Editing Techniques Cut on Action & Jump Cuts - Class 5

I remember when I first started my video editing journey that I'd have like this awesome idea, but I couldn't figure out how to bring that idea to life through my edit. Well, that's exactly why this lesson will come in handy. We are going to explore the most used video editing techniques in Hollywood, and those techniques can really help you to create like impactful and meaningful videos. Ready to dive in? So let's start with this type of cut called cut on action or cut on continuity. In video editing, maintaining continuity is essential for storytelling. This is basically when you make a cut during a character's movement or action, which helps you create like a seamless transition between shots.
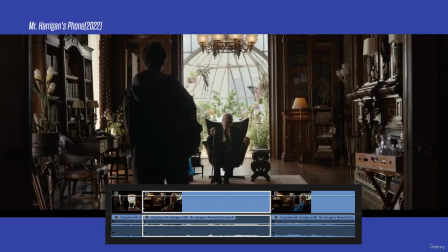(0:44)
Let's take a look at this example here.
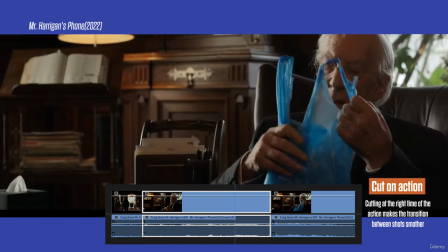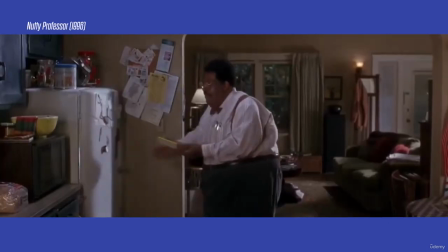(0:54)
On this other one, the cut is right at the moment that the character is going to put the food in the microwave.
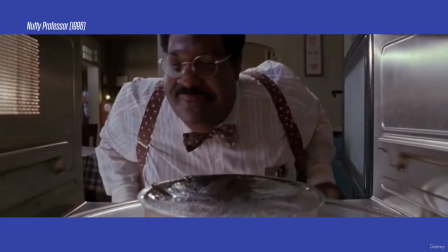(1:01) I waited all day long.
That naturally happens in most action-packed films or fighting scenes,
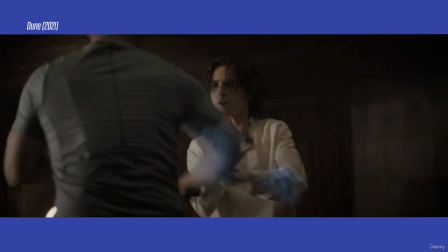(1:07)
where the editor cuts between shots as characters fight, making the transition smooth and maintaining the fast-paced energy. Remember, cutting on action is a great way to create a flow in your edits. So that's a good thing to keep in mind, be aware of, if you don't want to have like weird cuts in your videos and if you want to keep the continuity.
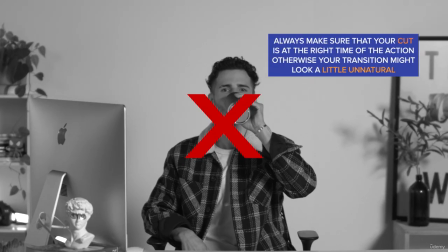Next up, we have jump cuts. They are cuts that create a sudden jump in time or space, which can be jarring for viewers if not used intentionally. However, when used creatively, jump cuts can be a powerful storytelling tool. This technique is used in many ways. One of them, to show the time passing by.
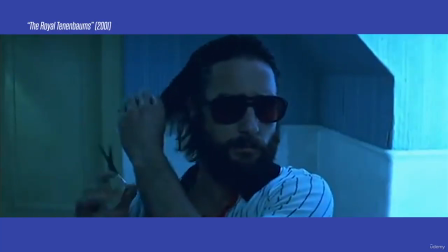(2:00) As you can see in this scene, trying to catch some chick. He's acting dumb.
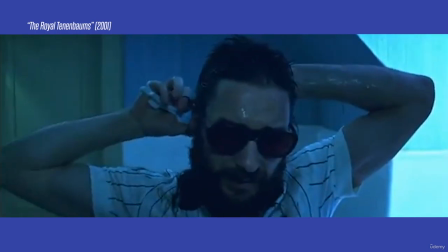(2:05) That's what you've come to expect.
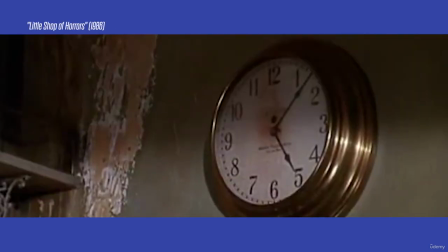(2:14)
Or in this old movie called Little Shop of Horrors.
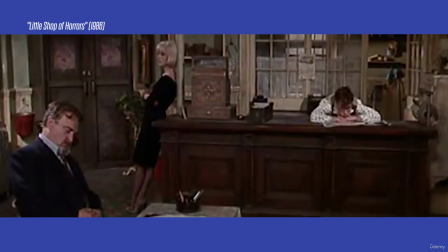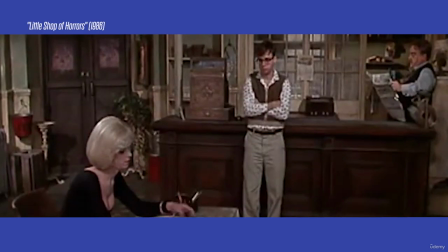It can also be used to show a sense of urgency or to amplify tension.
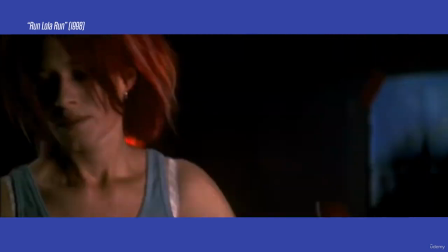(2:33)
In this German thriller, jump cuts are used throughout the movie as the protagonist Lola races against time to save her boyfriend.
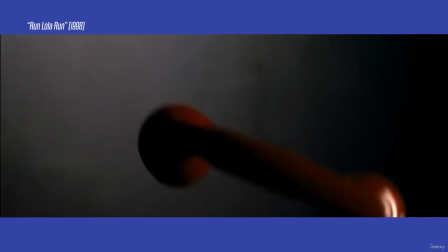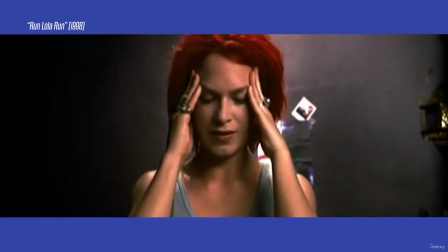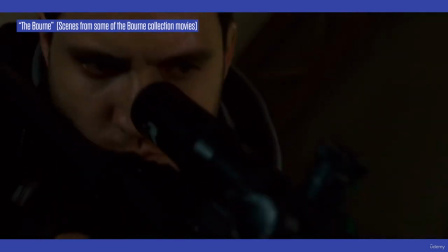(2:51)
This action thriller features a chase scene in which the protagonist, Jason Bourne, is pursued by a murder.
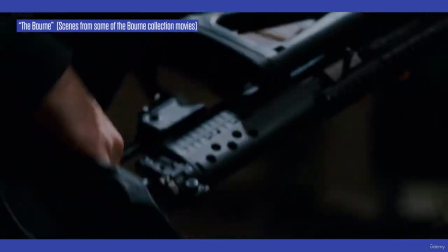(2:57)
The editor used jump cuts to increase the sense of urgency, creating a frantic and intense atmosphere during the chase.
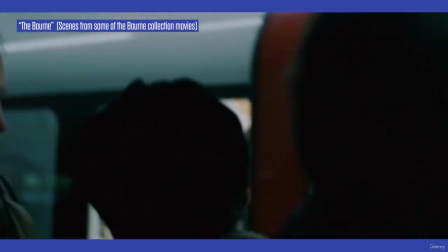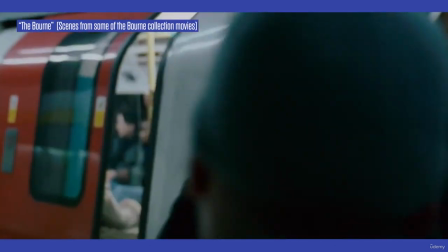Lastly, this technique can simply be used as a style or effect, as you can see.
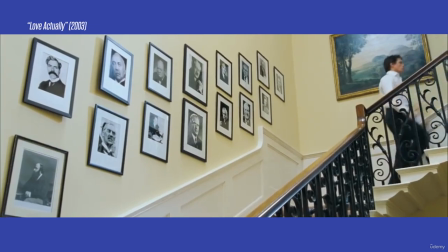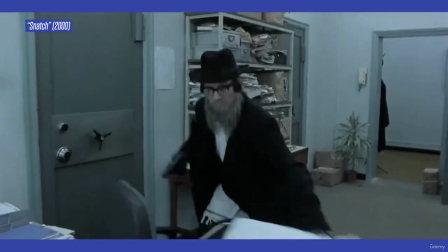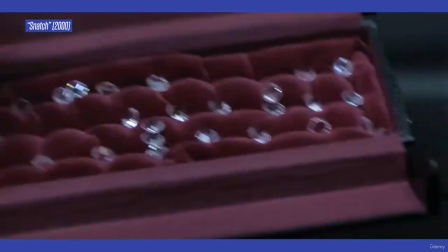And I can't forget to mention that this technique got really popular on TikTok as a trick to make things appear and disappear. Cuts are the #1 thing that affects the continuity of the story you are trying to tell. In the next lesson, we'll cover some more editing techniques to help you enhance your narrative. I'll see you there.